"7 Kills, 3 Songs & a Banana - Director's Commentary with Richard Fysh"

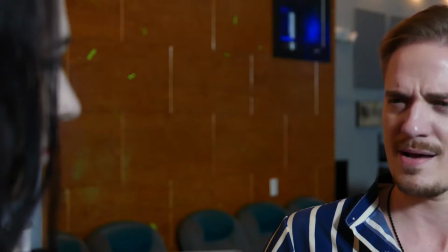insisted there so mark who plays steve insisted that we do
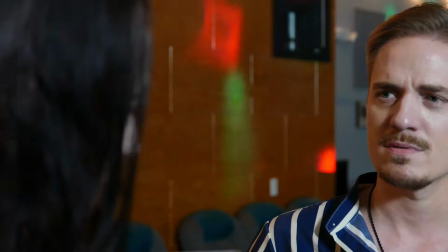this scene four or five times because he thought it was an important scene for him to use
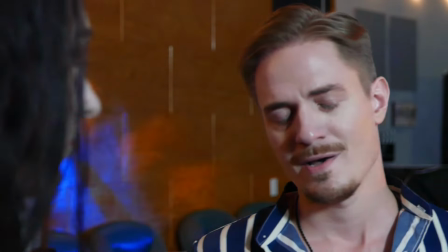for his showreel and I did I did watch them all back but
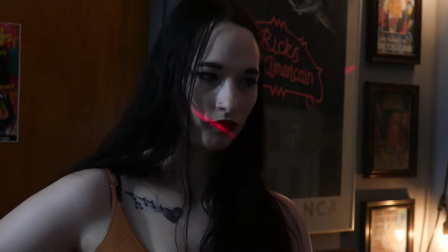my favorite was still the first even though it has this awkward framing
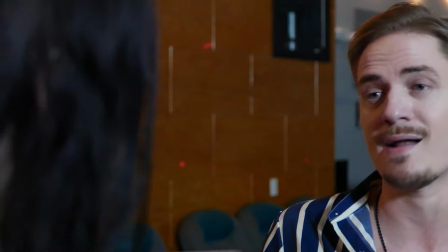where he kind of goes out a little bit I like that
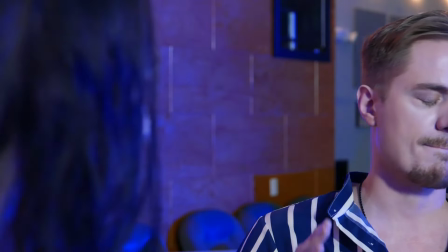tight shot it does kind of make the moment feel uncomfortable you know like I'm trying to like
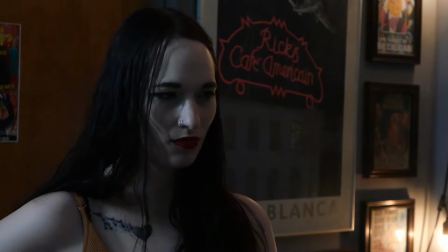retrofit some kind of artistic merit to something that's just poorly framed but I like it because it makes us as an audience feel uncomfortable
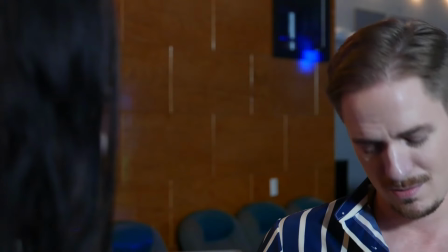in the way that this situation is also uncomfortable like I'd like to say oh yes I was intended to do that all along I'm not it was more kind of
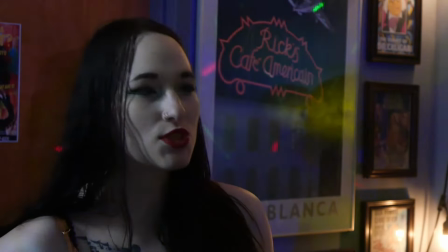as I was watching it realizing that it works in spite of itself and just keeping it the
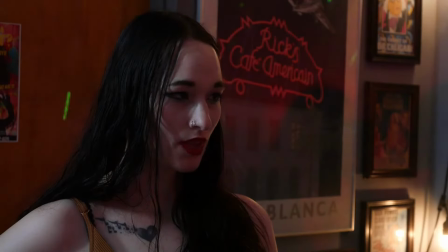music levels in this scene bounces up and down a little bit more
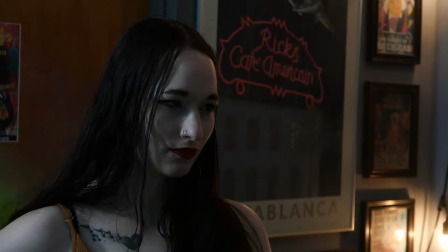noticeably than I'd like but it is to accommodate the dialogue and that's
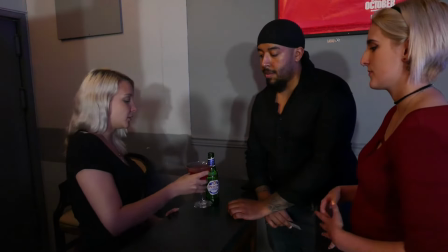because i am not a sound engineer i'm not an expert i don't really know how
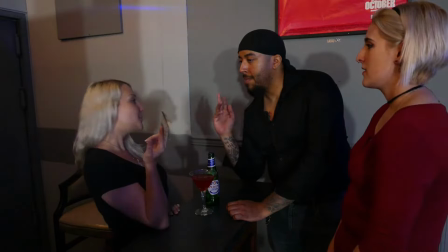to do these things this annoys the hell out of me like this
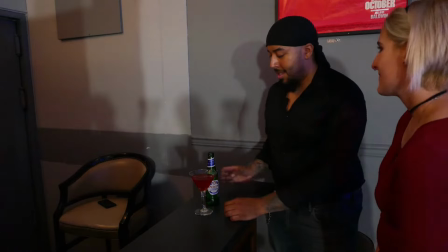really happens like the the tipping culture like i yeah i'm an outsider
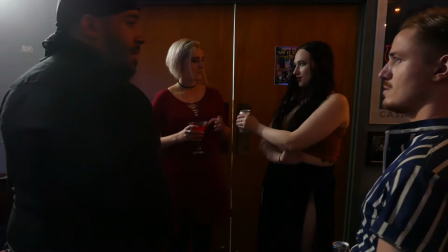so yeah that can i keep this do you need change that happens all the time
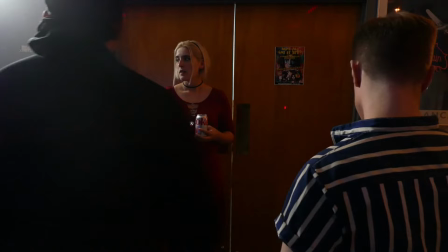and this is already a very expensive place at
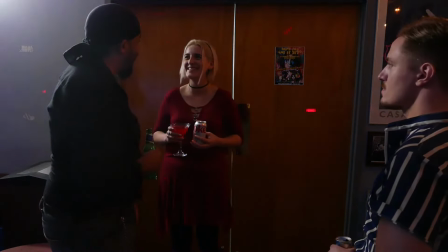least from my perspective compared to you know anywhere else I've ever lived this is an expensive
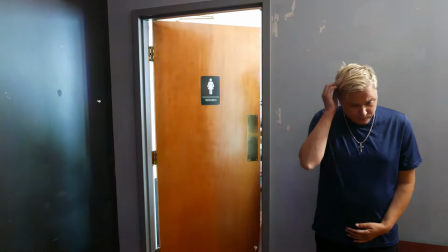place to be especially when it comes to food and drink either restaurants and bars or
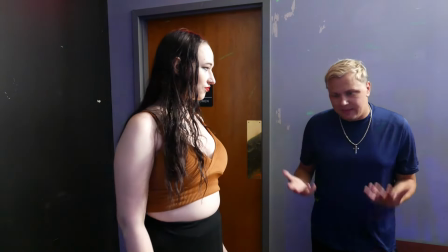even at the supermarket it is just it's really expensive love
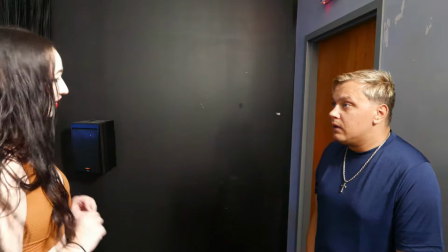her timing on that I mean there's there's all kinds of like reflections and shadows
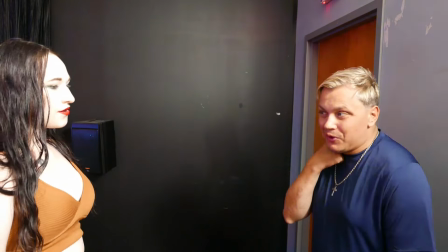of bits of equipment in the film that
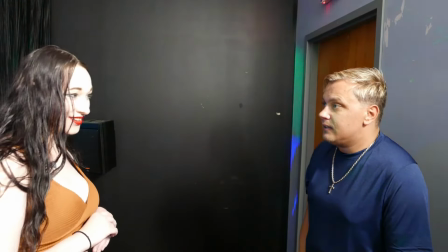bathroom that everyone's walking out of is actually what we were using as the green room it's a little cafe next door but you know you put a bathroom sign on you
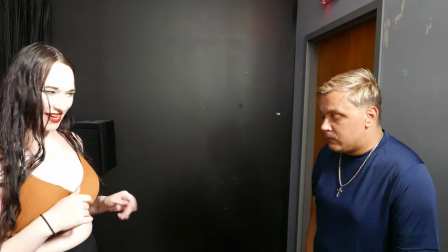work wonders and the light shining through isn't a fluorescent light coming from the bathroom that is daylight there's
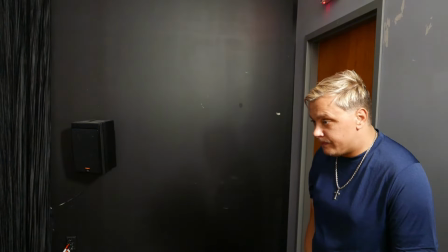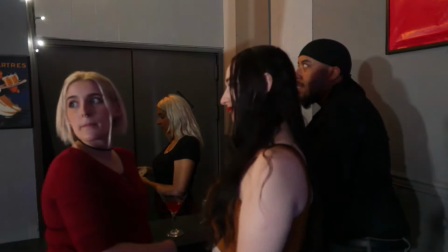a few moments in this film where i hold on egon a really long time like like there's a kind of moment where you would
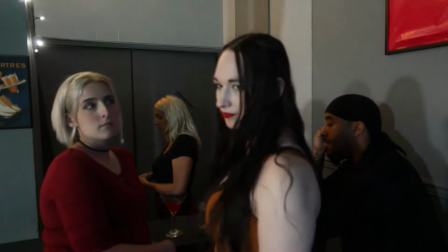naturally want to cut in the way you know in
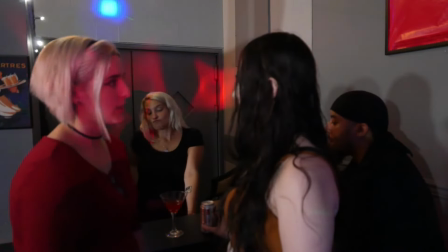Walter Murch's book I mean the title of the book is In the Blink of an Eye so the idea
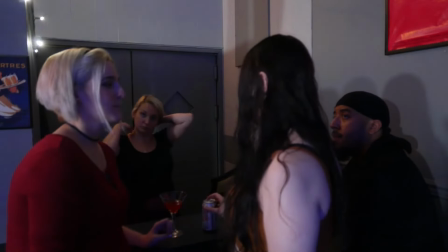is when you would want to blink you would cut and I definitely hold him too long to make us uncomfortable and I love it
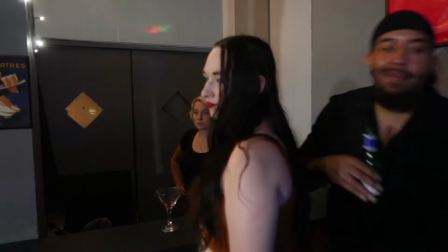I just mentioned Cassandra in the back there as the bartender she is
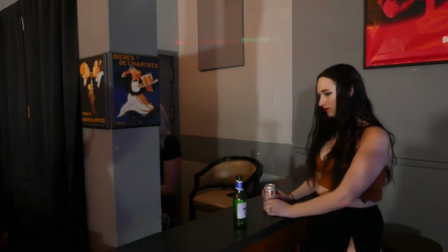also an actress who I've seen in quite a few things and you know would know each other a little bit we would we were gonna do an improv class gonna host an improv class and that just hasn't yet happened but no she's cool and I just kind of when I had these little bit parts a lot of them rather than try and audition people and cast and be like hey can you come and do this thing for me for one day I just kind of deliberate I sorry directly contacted people that I knew that I might do it and most of them did